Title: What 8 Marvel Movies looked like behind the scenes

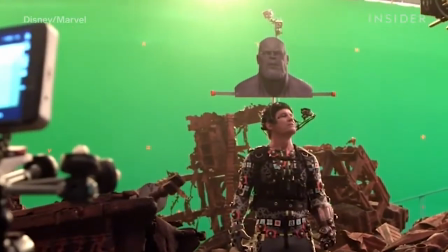253s
At times, actor Josh Brolin would wear a Thanos head on top of his own head, so the actors could use this eyeline as a guide.
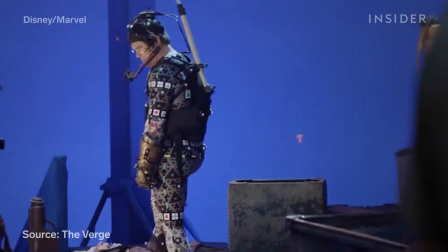261s
Grolin wore a motion capture suit, tracking marks on his face, and a helmet with cameras attached to it to get every subtle mannerism.
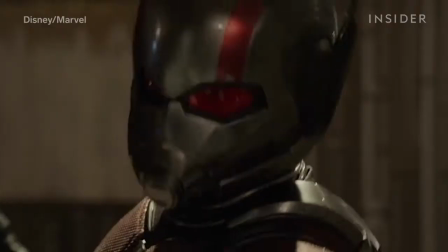273s
In this sequel, Scott Lang fought alongside Hope Van Dyne, aka The Wasp.
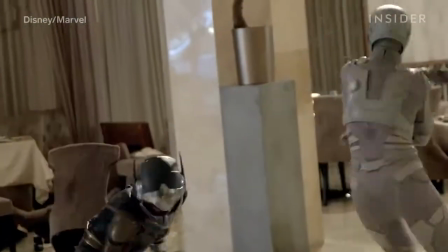278s
She made a big impression early on during this fight sequence in a restaurant. The stunt team went through four to five weeks of intense training for it.
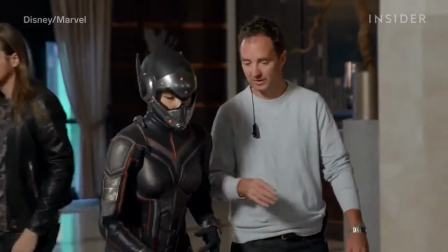286s
Evangeline Lilly worked with them to tweak the character's moves to fit the actress's own movements.
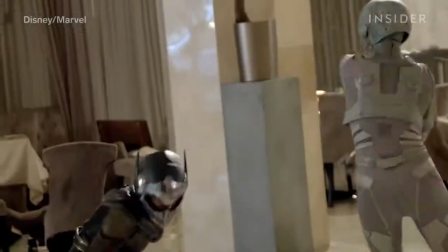292s
For example, Lilly thought to add a lot of S-curves into her fighting style. Giant Man was of course created with CGI,
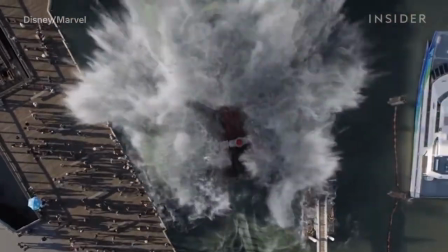300s
but for the part where he collapses into the water, they had sprinklers on set to actually splash onlookers.
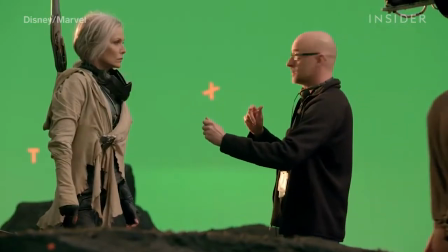306s
Then, there is the stunning quantum realm.
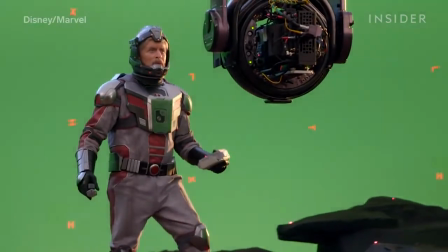309s
When building this microscopic world, the visual effects team made sure to give it a psychedelic feel. everything in this environment was constantly in motion.
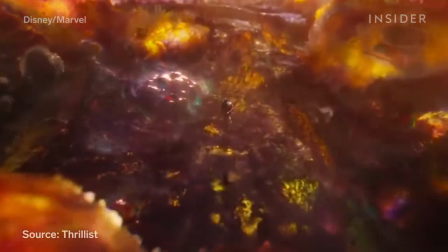318s
To make such a tiny world seem so much bigger, they relied heavily on macro photography.
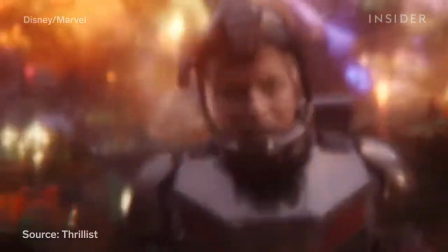324s
Other photography devices such as lens flares added to the energetic visuals.
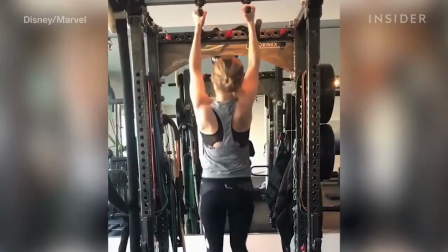333s
Oscar winner Brie Larson got in superhero shape to portray the titular hero.
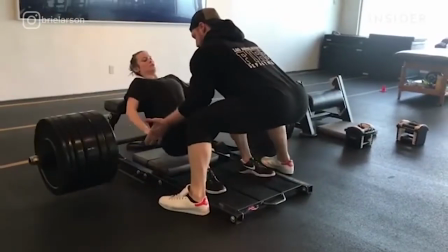338s
Larson worked with celebrity trainer Jason Walsh for nine months before Captain Marvel started shooting.
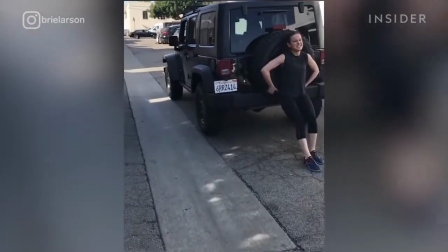343s
By the end of their time together, she was strong enough to be able to push a jeep, so she was more than ready for shots like this.
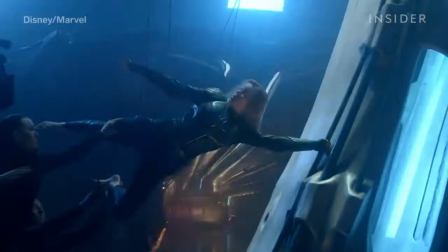350s
And how do you make Captain Marvel fly? Sometimes, they used wires.
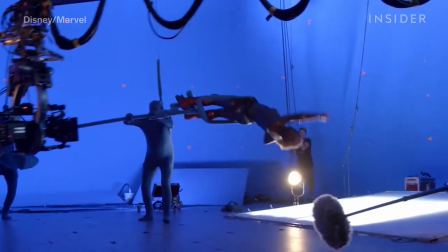354s
Other times, they used a tuning fork rig, which was operated by crew members in blue suits who would be edited out later.
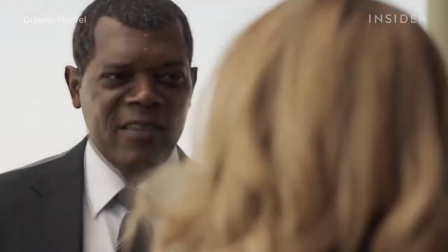361s
Captain Marvel also features some of the MCU's most convincing de-aging work to date.
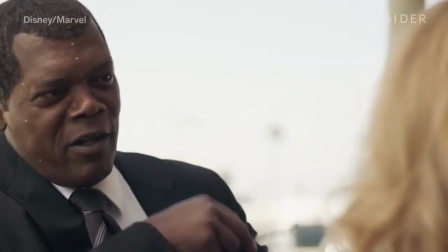367s
The visual effects team was tasked with making Samuel Jackson look like his 1990 self.
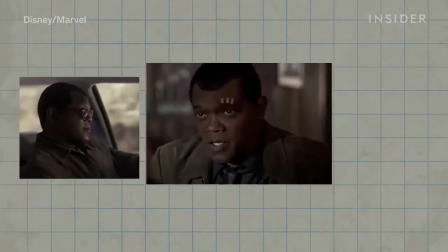371s
Nick Fury has a lot of screen time.
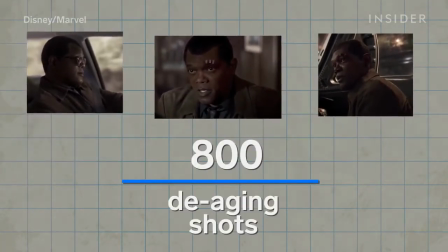374s
There are at least 800 de-aging shots in the film, and the artist had to take nearly three decades off of him.
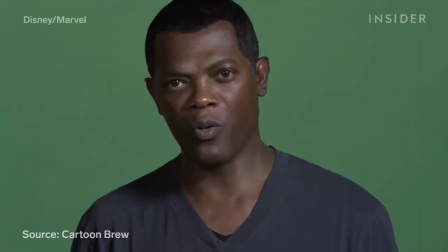381s
While filming, Jackson donned a wig and tracking dots on his face.
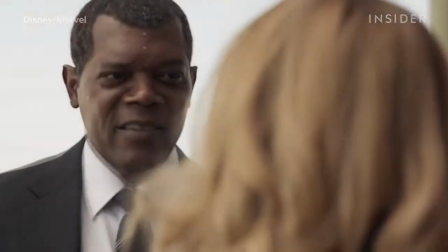385s
In post-production, they got to work reshaping and re-sculpting the actor's face while altering the texture of his skin.
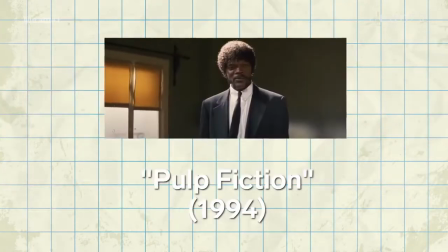393s
Luckily, they had a lot of reference material of 1990s-era Jackson to work off of.
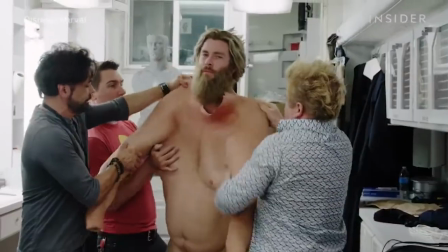402s
To play the updated version of Thor, Chiseled star Chris Hemsworth wore a bodysuit,
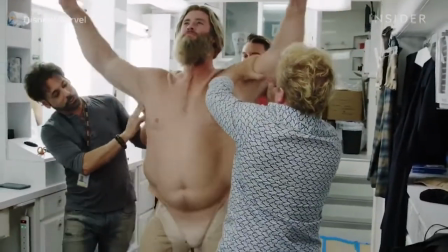407s
which he estimated weighed 60-70 pounds, as well as a mouthpiece that puffed out his cheeks.
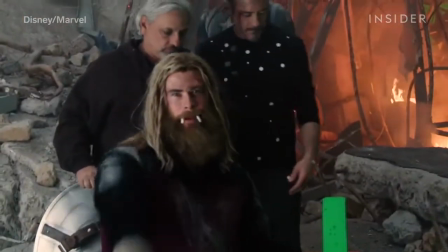413s
While the visual effects team did some touch-ups,
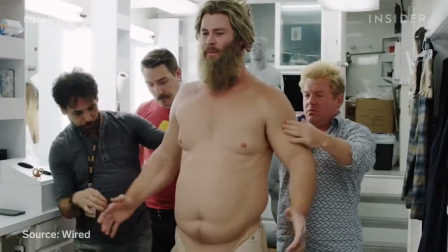416s
Marvel Entertainment visual effects producer Jen Underdahl said that actually having the suit on set helped Hemsworth's performance.
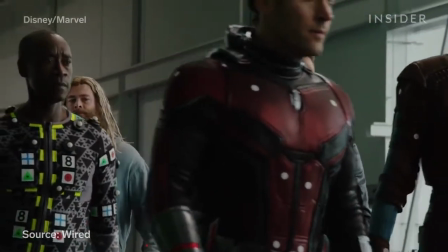423s
And for this one shot, you will notice the actors weren't actually wearing their nanotech suits on set.
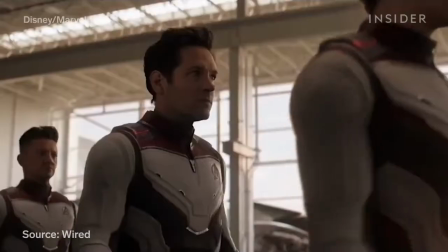429s
That is because it made more sense to create these suits largely using visual effects. Since they constantly expand and shrink, it would be hard to do that practically.
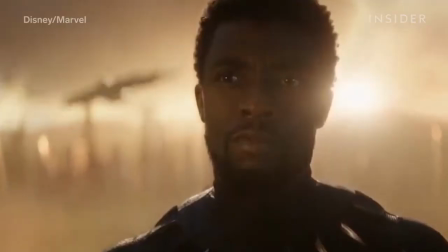438s
Nothing compared to the film's final battle. Bringing this many characters together in one place was a logistical challenge.
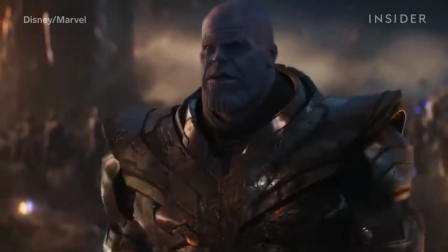445s
Not every actor could actually be there on set at the same time. Take this shot where the MCU's female heroes stood together.
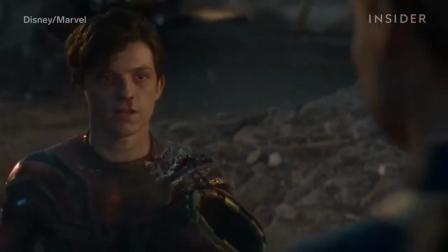453s
Tom Holland couldn't be there on that day. Because Peter Parker hands Captain Marvel the Infinity Gauntlet,
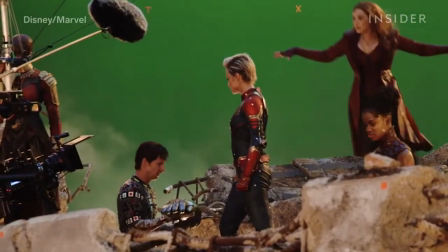459s
they needed to have somebody there to interact with Brie Larson, so another actor stood in for him, and Holland was later digitally added into the scene.